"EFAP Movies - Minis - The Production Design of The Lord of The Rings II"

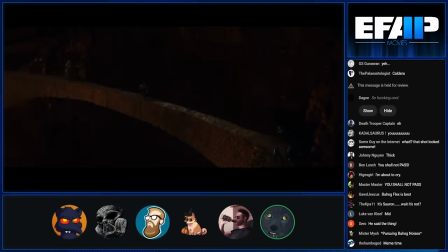8:06 the smoke and the fire makes this thing look fucking glorious when it like raises its arms into fire like kind of emanates out from it it's like one of the best fucking shots ever
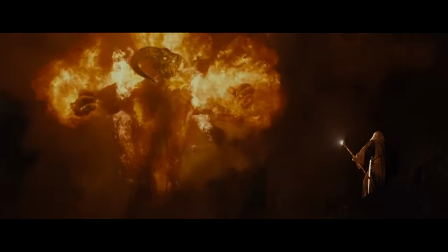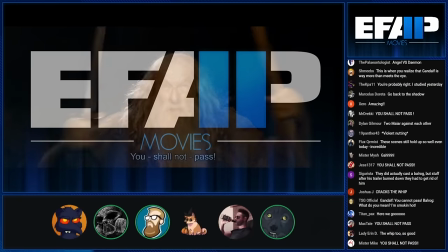8:21 oh god that was that's what i mean it's it will never age never gonna age two years old
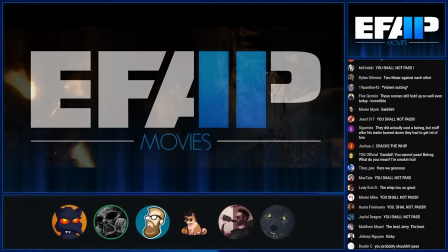8:30 it's better cg than you'll catch in the look at it
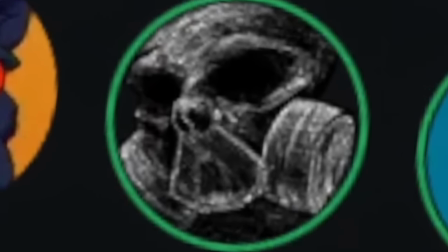8:39 I don't know how they did it. I'm watching the 4K version and it looks fucking sweet.
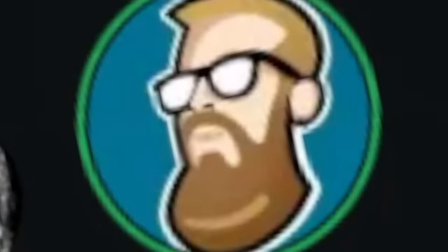8:45 It looks so good.
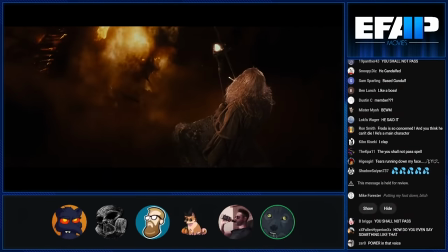8:50 When I first saw it in 4K, it felt like watching it for the first time again in a lot of ways.
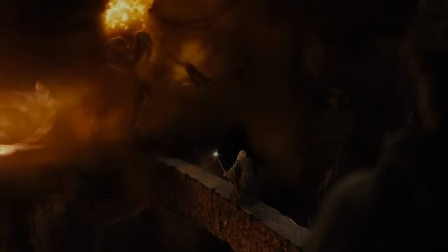9:00 I love that they used like a lightning strike sound effect when he cracks that whip
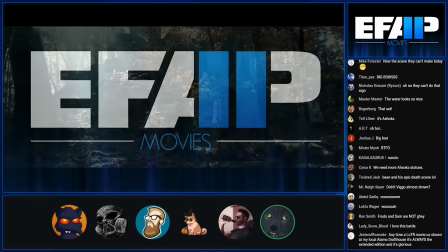9:07 Arguably the best part of the movie Uh, maybe, yeah
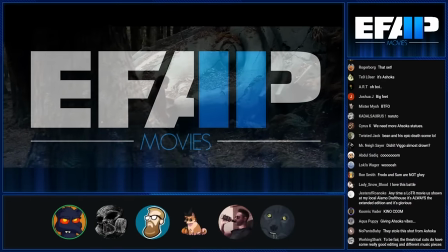9:16 There's a few that could be argued for for sure No, I'm just saying, this scene is fantastic It might be I know what you would say,
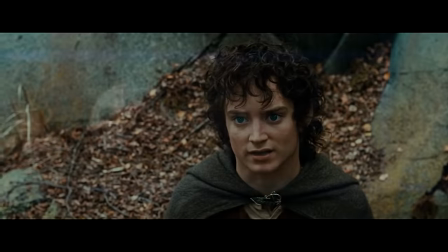9:23 and it would seem like wisdom, but for the warning in my heart There's literally not a second of this movie No, there's one second of this movie One second
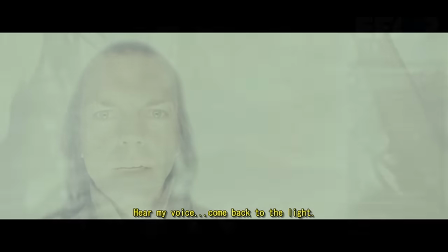9:34 It's that fucking Elrond shot, it's the only part of the movie that I don't like The other three and a half hours I love Warning, against what?
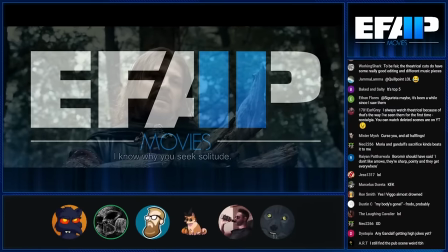9:43 You're all afraid, Frodo Look, I'm just humbly gathering some firewood, that's all I'm doing To let that fear drive us to destroy what hope we have
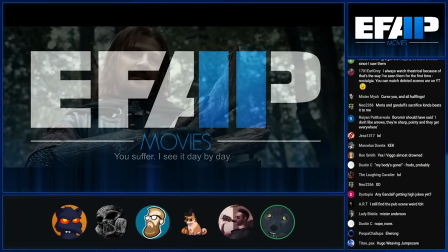9:52 don't you see that it's madness i love how fucking natural this looks you wouldn't guess that this is forced perspective at all i ask only for the
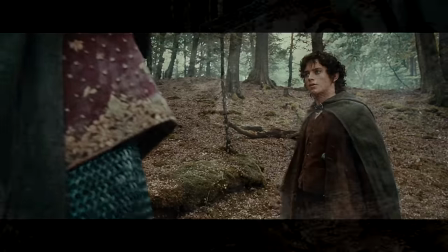10:01 strength to defend my feet if you would but lend me the ring no standing in front of a giant broken statue head too i mean just
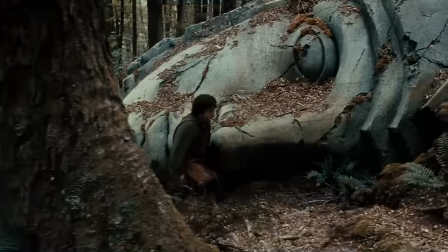10:08 that's one of those things where it's like what's that you don't need to know what it is for anything to make sense it's just like here's a
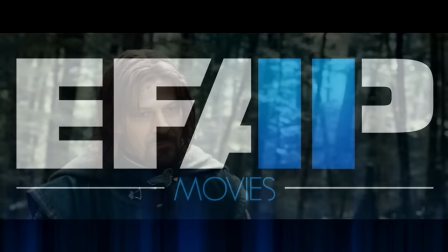10:14 cool thing why do you recoil i am thief you are not yourself yeah like this whole area is littered with like decaying
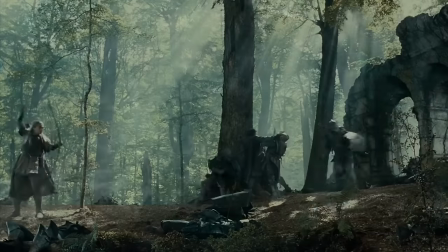10:23 statues and ruins and stuff it's all part of like the kingdom of gondor i guess that's just shrunk over the years yeah it's great it just gives you little bits of
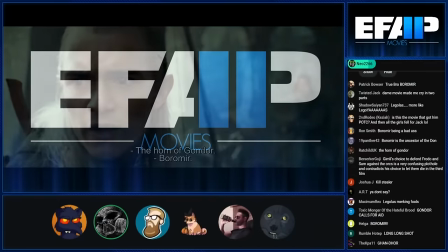10:31 world building the horn of gondor the horn uh this one yeah drawing your allies to you but drawing the enemies to him as well
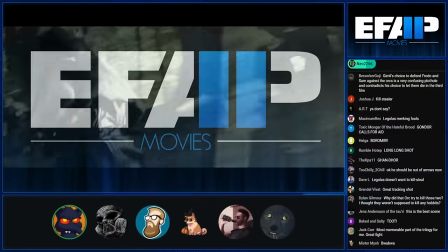10:45 oh this shot is brilliant what a great panning shot
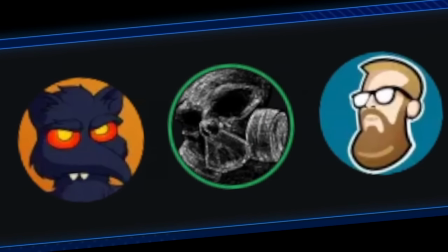10:51 oh it gives you a huge scope of the battlefield makes it feel completely alive
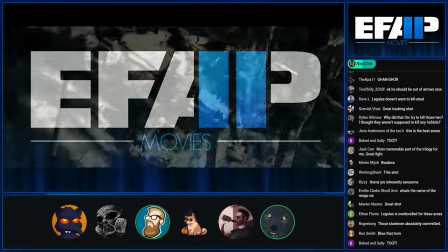10:59 gives you a good logistic of where everyone is yep i like how like not smooth it looks too like
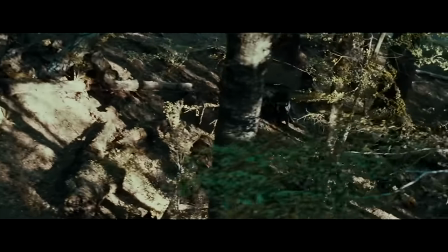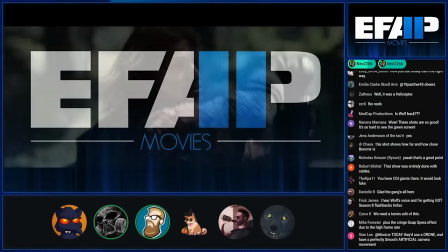11:11 uh-oh yeah sorry people listening to this we're just going to enjoy the scene for now
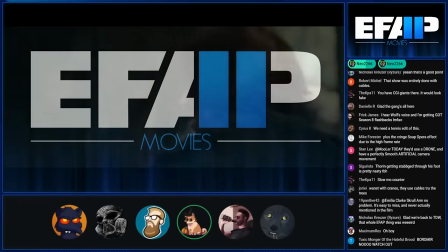11:18 Yep, we're just gonna be watching the movie. It just sort of happens
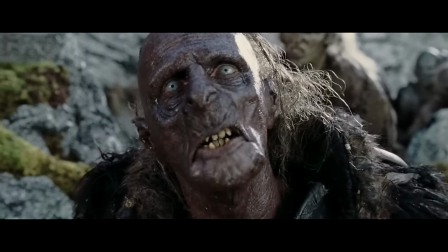11:27 Did the special effects again just on these fuckers like yeah, yeah, it's not great their dental care is pretty bad Or is it pretty good?
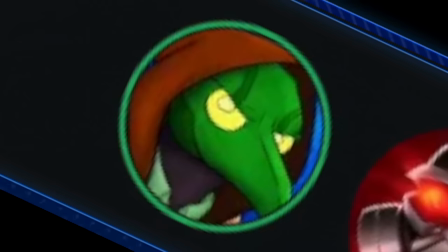11:35 Yeah, we don't know Pretty good considering how they were made The fact that all of that tape is still there.
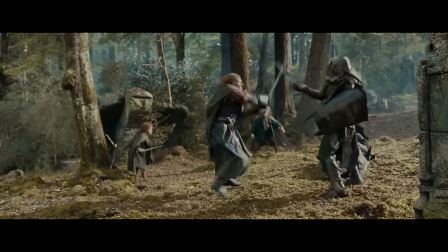11:42 That's pretty impressive. Not bad for a mockery of life They have notably black blood when you kill these things, and so apparently when they were filming,
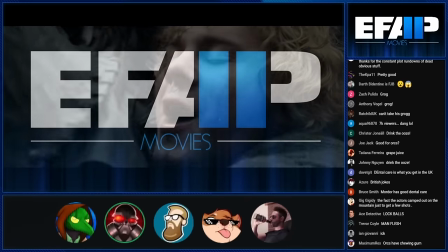11:50 you had to take a whole mouthful of a licorice mouthwash thing to make sure all the inside of their mouth is black as well.
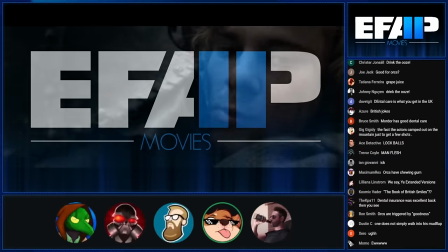11:55 Luckily, licorice is a really delicious and wonderful tasting thing.
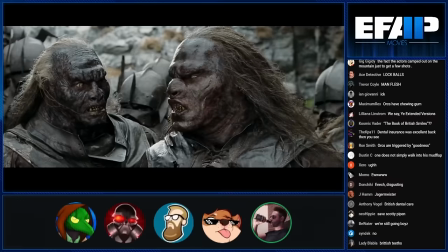12:02 That's why I won't drink Sambuca. It's one of the few things I won't consume. What if you're particularly desperate, though?
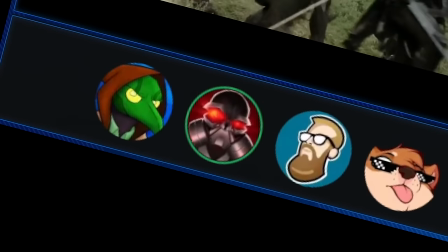12:08 I mean, well... It's similar to drinking stuff. Apparently there was something called Gollum Juice that Andy Serkis drank.